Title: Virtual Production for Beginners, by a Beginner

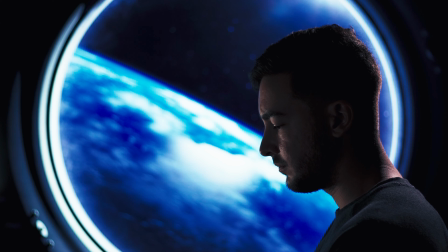(4:07)
They're not great for filling an entire room, but they are good for punching in accent lights into your picture. So in this case, I had a lot of blue with the earth in the background, and to contrast that blue,
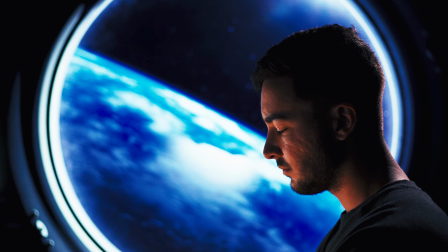(4:20)
I wanted to punch in some tungsten, and so I brought in this light to do that.
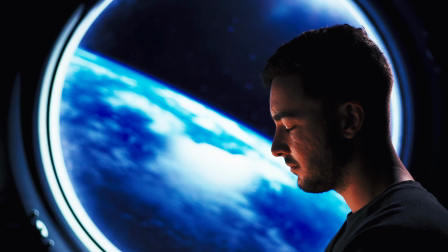(4:24)
Here, looking at the final product, you see it all put together, and one thing that you get using virtual production, in this case with like a TV, is this natural,
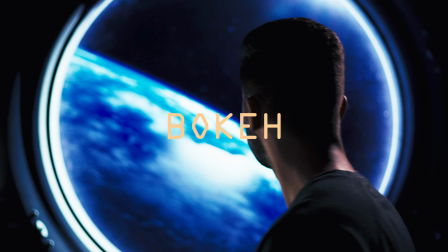(4:34)
delicious bokeh, which is essentially just lens blur.
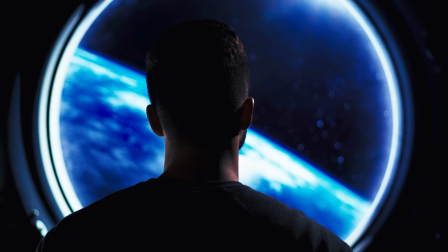(4:38)
Whether it be lens blur in the foreground, or in this case, the background, you don't really get that natural bokeh with a green screen. So being able to pull focus on me and then have the earth and the stars naturally blurry in the background,
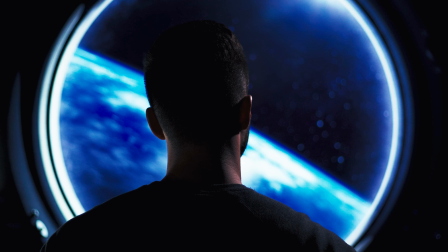(4:52)
because that's just how the lens is pulling focus during this time, helps sell the whole thing. Thank you all for watching. I hope you learned something in this video. I know I did making it. I hope to do more virtual production videos in the future. So if you're down for that kind of thing, definitely let me know. And I'll see you next time.